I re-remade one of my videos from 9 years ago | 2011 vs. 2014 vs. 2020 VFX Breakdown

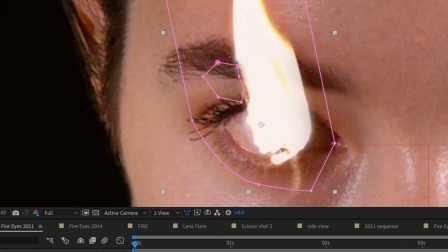(4:07)
I also added a glow effect to make the fire pop.
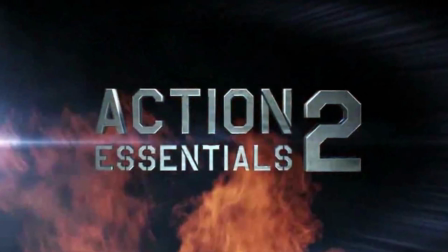(4:15)
By 2014, I had obtained Action Essentials Volume 2 and was able to use proper stock footage for this shot.
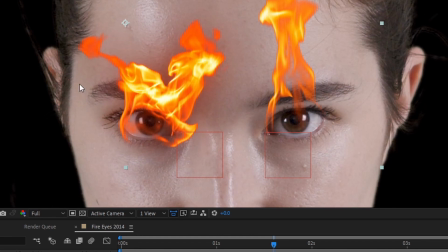(4:22)
I tracked the eyes, parented the fire to the tracked nulls, added colour correction and several glow effects, and added lens flares in the centre of the eyes.
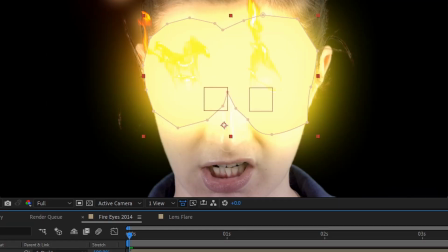(4:30)
I also had a yellow/orange solid that I masked around the eyes with a lot of feathering and dropped the opacity to 10%.
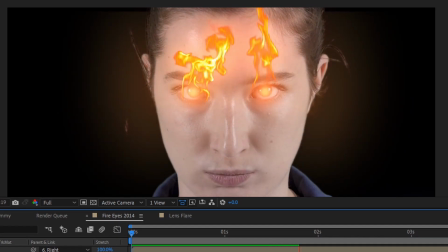(4:37)
I added a glow and a flicker effect to it to emulate the lighting from the fire. I finally added a heat distortion effect to tie everything together.
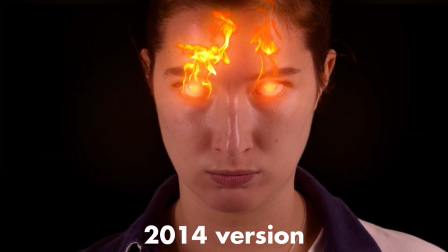(4:46)
This effect could have been improved by shining a practical light onto the face.
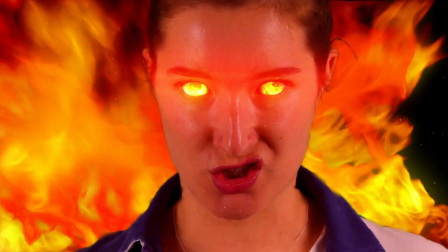(4:52)
I went for a different approach and decided that the fire would be inside the eyes.
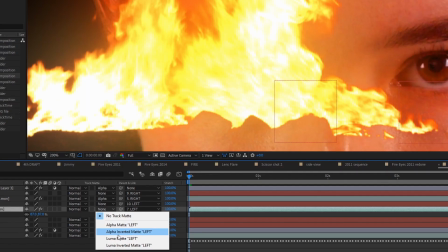(4:57)
So I tracked the eyes again, masked them out using 2 intersecting masks, positioned and scaled the fire appropriately, and added glow effects and colour adjustments.
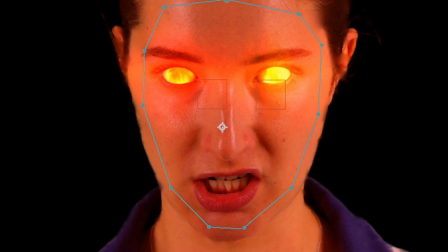(5:05)
I also added a heat distortion effect around the face and body, and some embers to tie everything together.
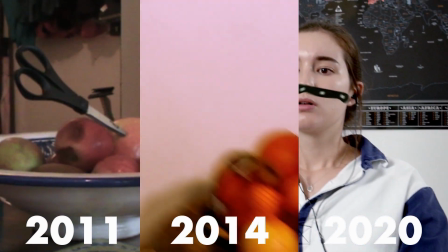(5:14)
I hope you found these breakdowns interesting, and that it shows you how you can film the same scene or action using different techniques and methods, whatever your level.
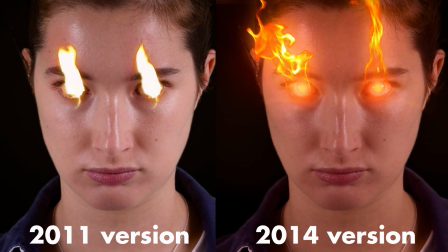(5:23)
Which version is your favourite? Thanks for watching, and I'll see you next time.
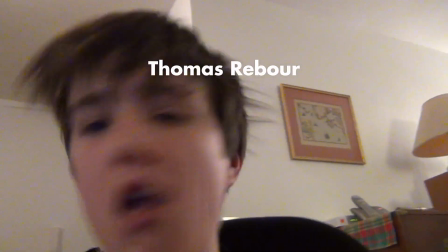(5:27) What? You can do it slow motion. Apparently, it looks cool in slow motion.